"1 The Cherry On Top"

Grab those curves and then just lighten everything up a little bit. I want to make sure that it's both bright enough to pop off that cutting board and stand out against that background.
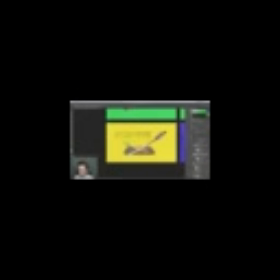(28:54)
Something like that is probably going to work. Copy that and then apply that same curves adjustment to all the other slices. And I think the carrots are looking a little bit pale. It probably has something to do with the curves adjustment. So what I'm going to do is change the blending mode of that effect specifically by double-clicking on
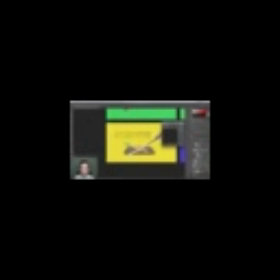(29:13)
these little arrows right here and changing the blending option specifically for that curves adjustment. And I'm going to change it to luminosity so it's only affecting the brightness and not the color. the way that I set up that curves, it was actually not only decreasing the contrast, but also decreasing the saturation.
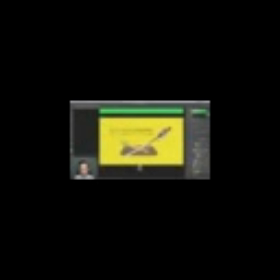(29:29)
So if I turn it to luminosity, it's only going to affect brightness and not the color. And you can see that tip of the caret is so much more saturated now than the rest.
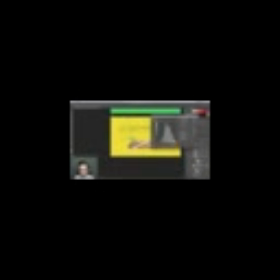(29:38)
So I'll just make that adjustment on all these curves, and we should be good to go. Alright, now obviously the texture on this purple background is way too intense. I might need to turn it down even further to something like 30%. And the grain as well is actually really, really visible on top of this. So maybe I want to turn that down to something around 40% as well. Maybe not quite that far, maybe 70%. And then turn the background texture down to say even 20. That way it's just barely given some texture there in the background, and the grain isn't overtaking everything. But if I turn those two off, you can see how just that little bit of texture really adds a lot to this entire frame.
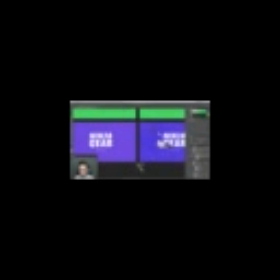(30:19)
Alright, then I'm just going to copy those two layers over to Artboard 9 and delete the other two. Reposition these, and there we go. That matches up now. And there we go. I've applied all of those effects to all of my frames, and just looking at them as a whole now, I'm basically looking for consistency in contrast and color.
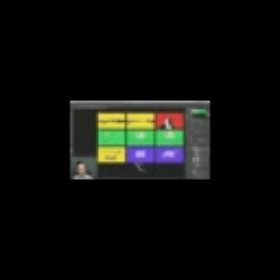(30:39)
I don't want anything being more saturated or less saturated than anything else. I want all of the contrast with the backgrounds to be pretty consistent. And what's sticking out to me right now is this katana is brighter here than it is here or here, and even the CG render. So instead of making this one katana darker with less contrast, I actually like how visible and how much it pops off the background in this one, so I'm going to modify all of the others to match it. So I'm going to keep it at this view so I can see them all at once, and go to the CG render, and then go to the curves, and bring up these brights a little bit. So to grab those highlights, and even just that was probably a little too much. But something like this just pops it off the background, undo, redo, and that takes those brights and just makes them a little bit brighter. I think that's good. The darks on that actually might be a little too dark. So I'm going to grab that and bring it up as well. And that way we still get that kind of faded, washed out look, but it's still brighter than it was before. So there we go. I've adjusted that one. This one I definitely want to pop out of the background there because it's cutting through the frame. So let me find that katana layer, go into its curves, and make the brights a little bit brighter. And this one I actually might need to add more contrast by adding some darkness there, because it's now blending into the plate. So I definitely don't want that. So this is interesting. I might have to play around with this a little bit. Let's zoom in here and see how we can make that a little bit more visible off the plate. Instead of making it brighter, what if I turned down the darks and made that even more dark? Could even take some of the brights and bring them down. Now, I don't want it to look like it's a dirty blade or something like that, but turning that down really did make it more visible. And in this case, that might be the way to go, because making it brighter really did make that blend into the plate, and I don't want to overdo the brightness. I don't want to make it look like it's completely washed out. So I think actually making it a little bit darker is the way to go for that frame.